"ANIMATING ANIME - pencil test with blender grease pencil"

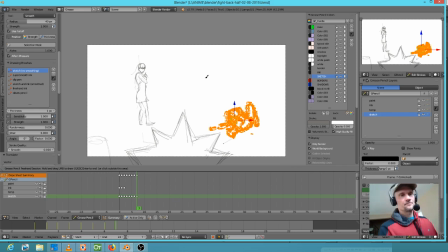4698s
Definitely. Okay, so what I was trying to say earlier is that this puts our basic vanishing point something like this, which would mean that the other guys are here in the background.
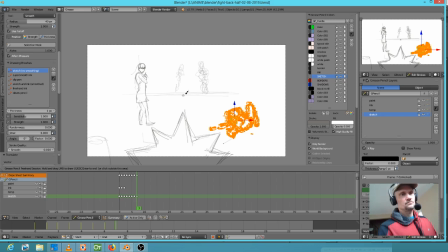4718s
And if these other guys are there in the background, actually, that again suggests that her, yeah. What needs to happen here, I just realized, a lot of times when I refer back to the story, I realize what I'm doing wrong, is she needs to have her legs oriented around this way,
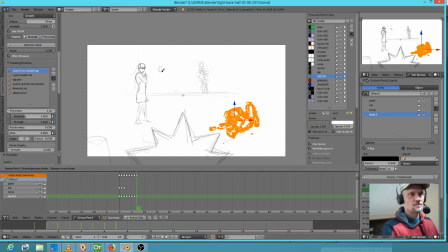4737s
because actually what's supposed to happen is this guy, the one that was kind of dressed like Spider-Man, okay, and I don't like the way I drew him, but this guy is going to sneak up behind her. Alright, so
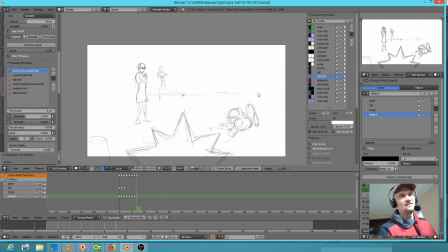4759s
yeah. Well, I don't care about getting my project done.
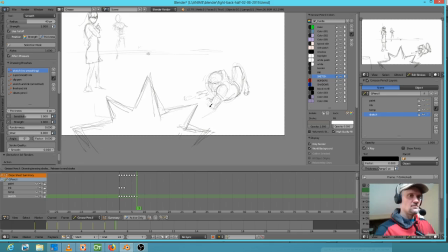4765s
I really don't, because my intent is to,
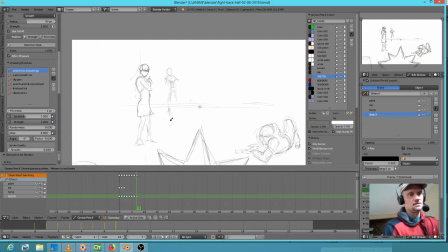4776s
you know, my intent is to sell the property and get some kind of production deal, which means there is no getting it done. I mean, it's a show. After this episode, there will be other shows.
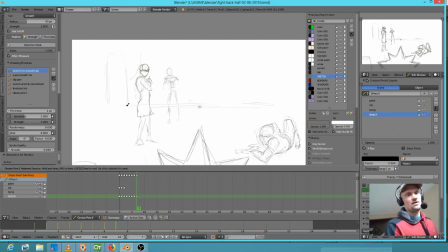4789s
It's just that I had to spend, 2018 figuring out anime workflow just to see if this was even a viable thing.
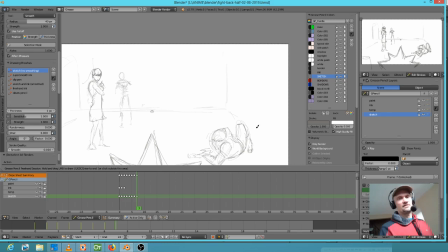4799s
And it is. And then at that point, actually I'm not going to put that in there.
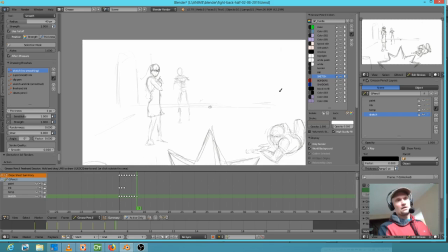4806s
I know that the background's not going to show it. Okay, I'm going to worry, but actually what I'll do is this.
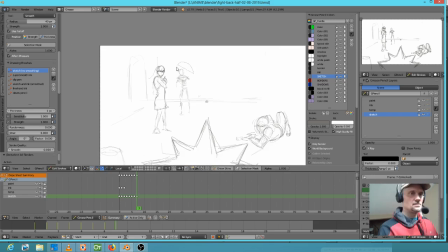4811s
I'll go, let's grab this guy. Control C, Control V. Let's do this. And then let's size him on the X.
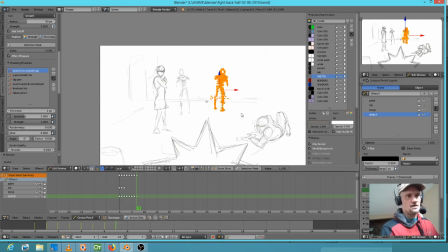4827s
Just so that I can size him down a little bit, which makes him look like he's more behind. And then grab half of him and just change the position a little bit, so that gives me the indication of the other guy that's still in the room.
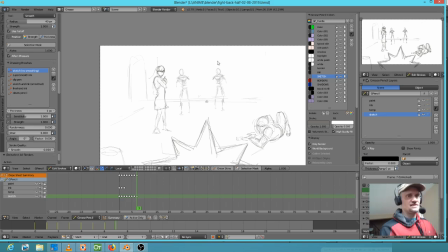4845s
Alright. If we have this wide shot, this is actually kind of an interesting concept here, because if we're going to have this wide shot, it might suggest that for the first time in the scene, we've got some indication.
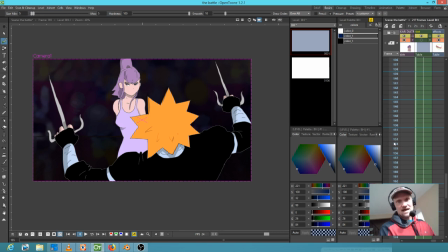4859s
Well, you'll see here, all these backgrounds are very, they're really pretty dark, right?
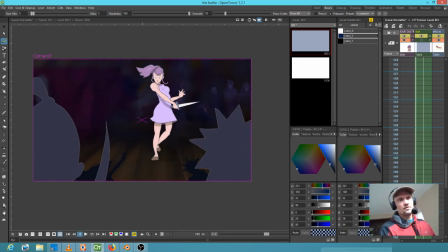4869s
All we ever have seen clearly is this entryway through the window, and here you've got these guys in silhouette in the background. But
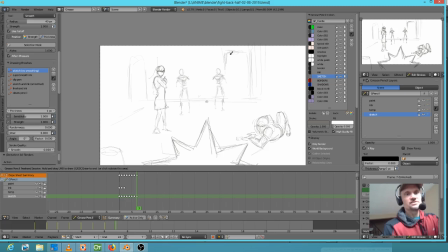4881s
this might be an appropriate place for the first time to show where the actual entrance to the room is, because Zen's going to be coming in through this doorway here in a little bit and bashing some skulls.
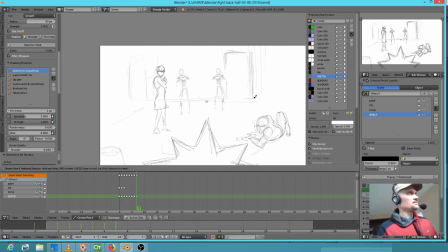4894s
So anyway, yeah, so to finish my thought, Oxer, yeah, this is never going to get done. We're going to get the first six to 8 minutes done, and once
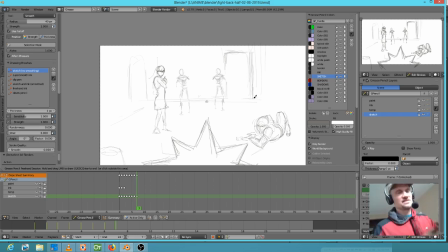4909s
we hit 6 or 8 minutes and this scene is complete, that sort of sets the stage for the show, then I got to put my salesman hat on and go start, trying to market the thing.
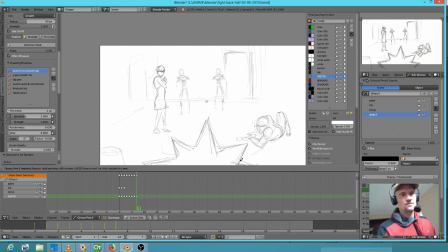4923s
That's my basic plan anyway at this point. So, okay, I like this idea. I think this is a good concept. If he comes back in, that means we've still got 4 guys for her to contend with.
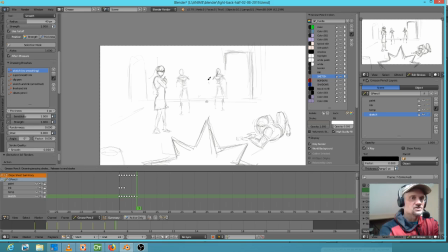4936s
This would be the guy with the long hair and a sword. And this is the guy who kind of looks like Spider-Man. Okay, let's see.